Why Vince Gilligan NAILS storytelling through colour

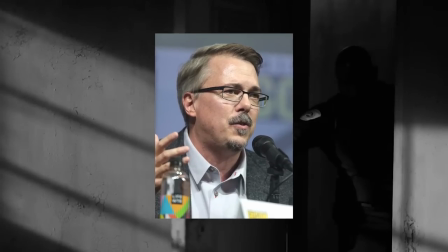0s
Hi gang, Better Call Saul just ended and Vince Gilligan confirmed that he's not gonna make anything else for the Breaking Bad universe anytime soon.
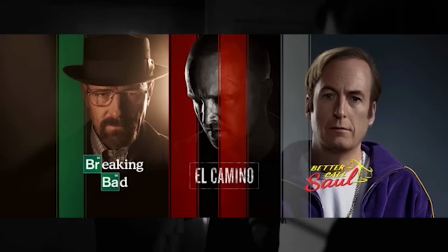7s
So the 14 year journey is really finally over. Vince's TV universe is finally complete.
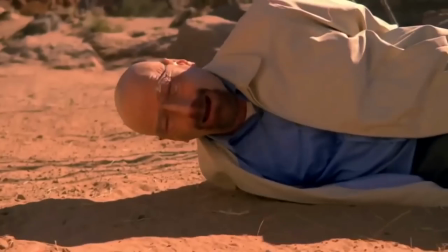14s
So I wanted to make a video about it to show some love. Both Breaking Bad and Better Call Saul use color in a very unique way.
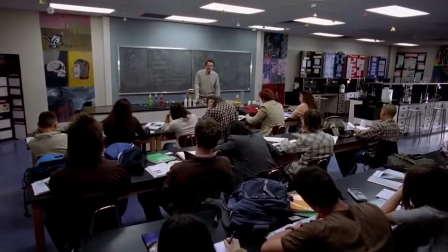21s
And I thought it would be fun to look at how the shows use color to help tell the story.
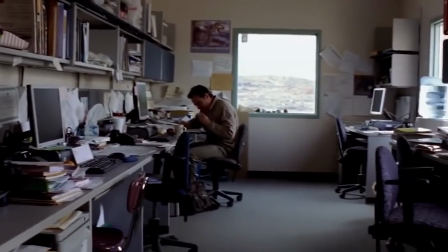26s
We can learn a lot from Vince and his worthless storytelling. But what show shall I talk about? Fuck it, I'll talk about both.
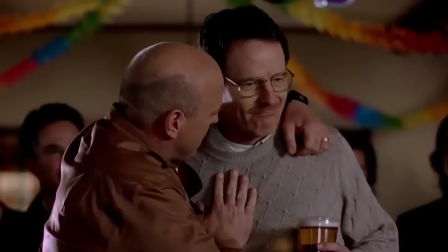34s
Let's start with Breaking Bad. So in Breaking Bad, every color stands for something.
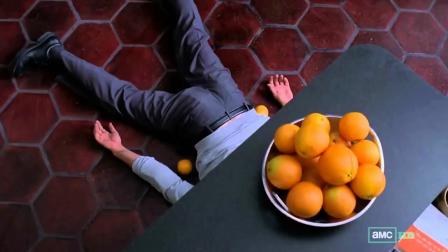40s
Red stands for blood and violence, orange stands for danger, yellow stands for the mad business, and so on and so forth.
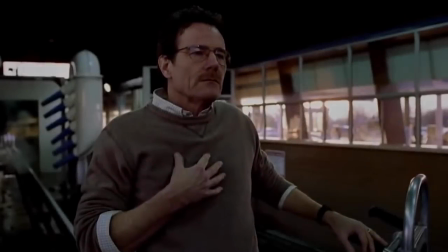47s
And the first thing we can learn from it is that the most effective way to use colors to help tell your story is to treat them like they are leitmotifs.
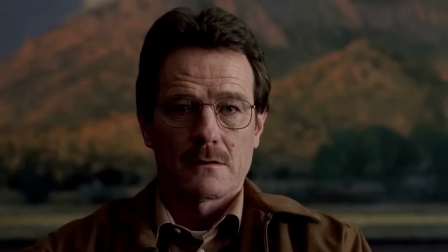55s
I explained what leitmotifs are a while ago, but that was in a really old video, so I will quickly explain it again.
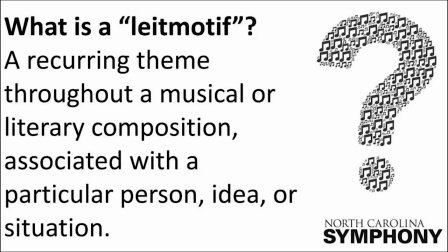63s
A leitmotif is a piece of music that is associated with a character, a theme, an idea, it can be associated with anything in your story.
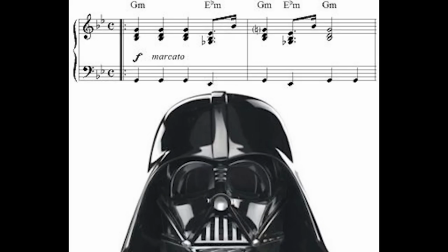71s
You can use a leitmotif to highlight parts of the thing that a leitmotif represents, by playing it at important parts of that thing's journey.
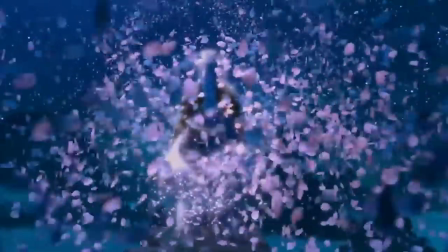79s
For example, Ukwe dies so we get a sad version of Ukwe's leitmotif. It's that simple.
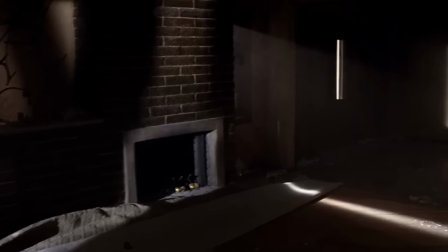85s
You should also treat your colors like that. For example, in season 5, we see that Walt's house is destroyed and has a lot of graffiti on it.
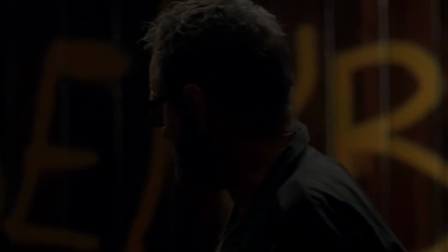93s
What color is that graffiti? Yellow.
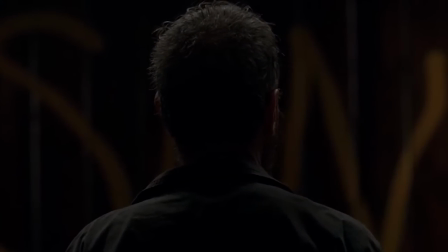96s
The director used the color that is associated with the mad business to show us that it's the mad business that did this to him and his family.
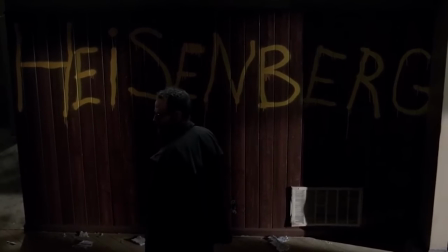103s
The director used colors to make a strong scene even stronger. He treated the colors like you should also treat leitmotifs.
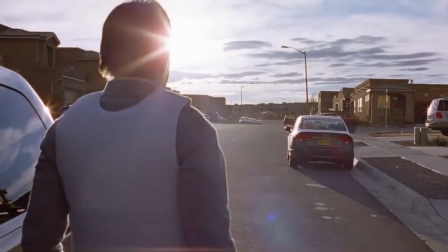110s
You should also use colors as much as you possibly can. especially at the start of your story.
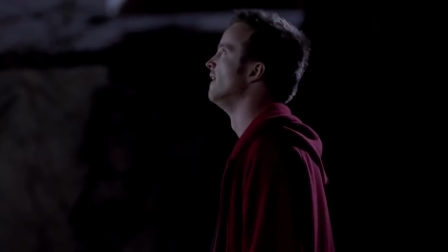116s
It's really important to let your audience know what color means what.
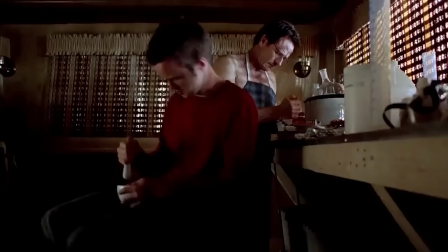120s
If the audience doesn't understand what the colors stand for, then it was all for nothing.
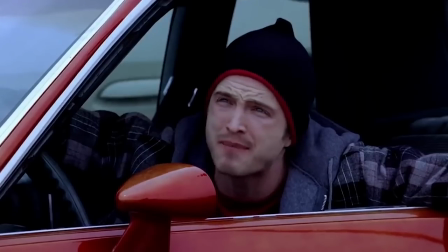126s
So use the colors in very obvious ways at the start.
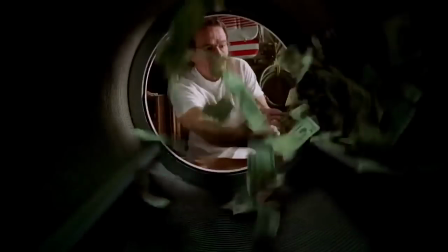130s
You can make it a bit harder to understand later in the story, but you can't really do that at the start because it has to be really clear which color means what.
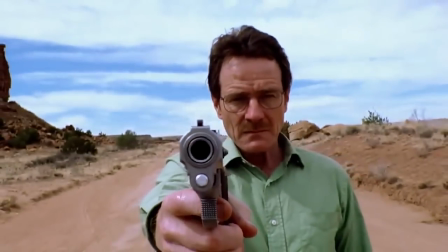138s
Once you know the audience understands which color is what, you can go all out. It's kinda like everything in screenwriting.
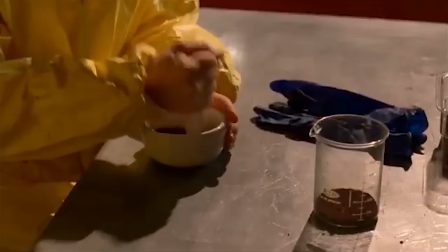145s
You first have to set everything up before you can pay it off. The third thing that you can do with colors is associate them with characters.
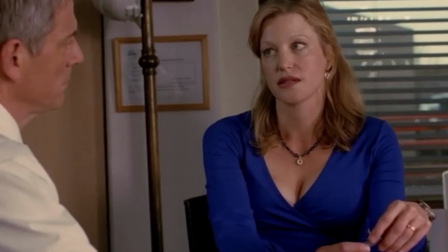154s
For example, Skyler wears a lot of blue. Why? Because blue symbolizes peace and loyalty.
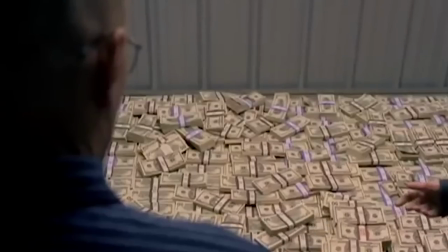160s
Skyler is very loyal to Walt. She stays with him even after she finds out about his drug empire.
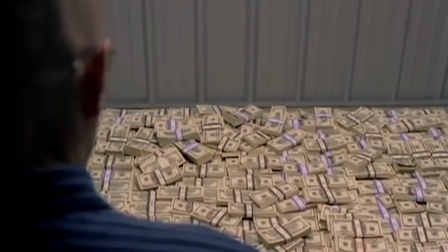167s
Yeah, it's a lot more complicated than that, I know. But it does boil down to that. I will give another example.
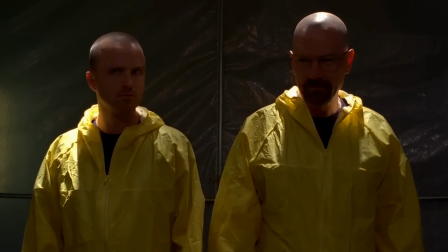173s
Jesse and Walt's suits in the lab are yellow, because yellow is the color of the math empire.
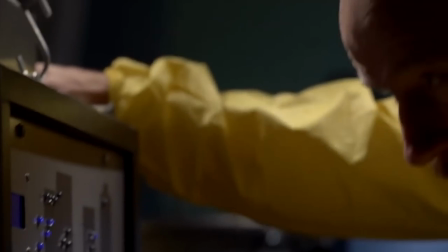178s
The show associates colors with characters to make it clear what their role in the story is, how they feel and what they do.
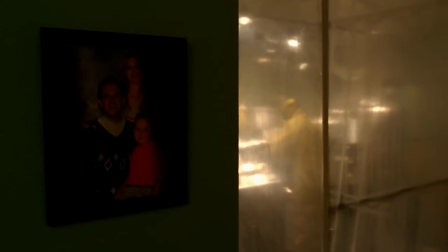185s
This gives the audience an extra way to experience the story.
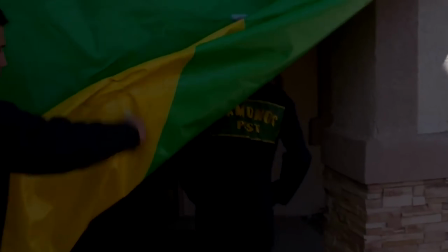188s
The last thing we can learn from Breaking Bad's usage of color is use it in a lot of different ways to give the audience different interpretations.
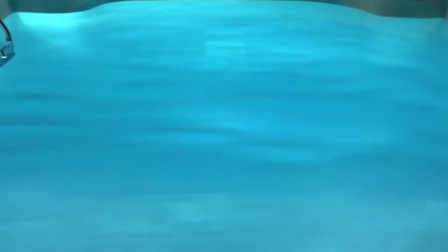196s
Let's take a look at this shot for example. We can see that the pool is blue.
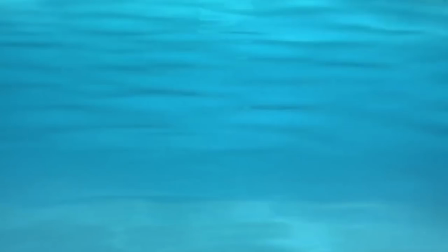199s
That could be because blue is the color of peace in the show and Skylar is finally gonna get peace once she drowns because she will finally
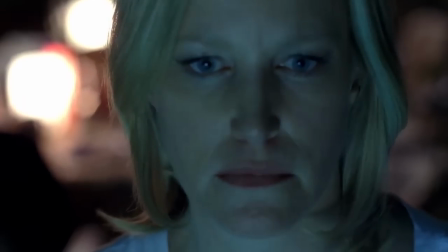207s
be free from Walt but you can also interpret it in a completely different way I know I did when I first saw the scene I saw Skylar
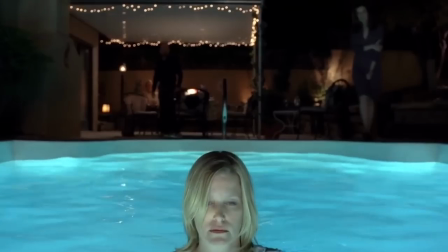214s
drowning in the color blue who also represents loyalty in the show so the scene is telling us that her loyalty to Walt is killing her now I
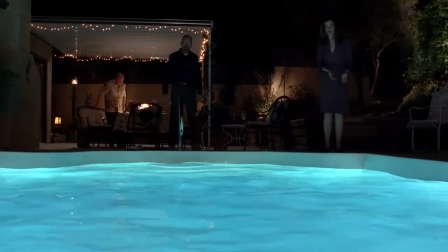221s
know that this trick is really hard to use because you have to come up with different interpretations of scenes and colors but your scenes will be
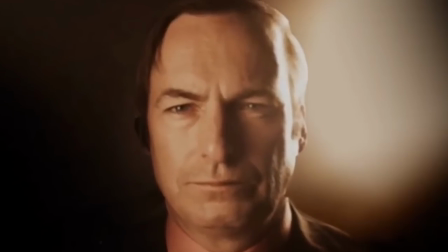228s
so much better if you can pull it off. Okay Better Call Saul time. I don't have that much to say about Better Call Saul.
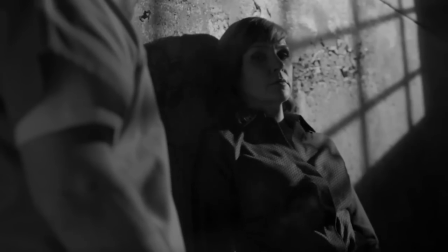234s
It still uses color in a lot of different really cool ways but I only want to talk about one.
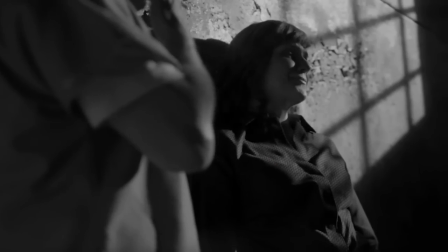240s
The main thing we can learn from it is how to use color to create tension.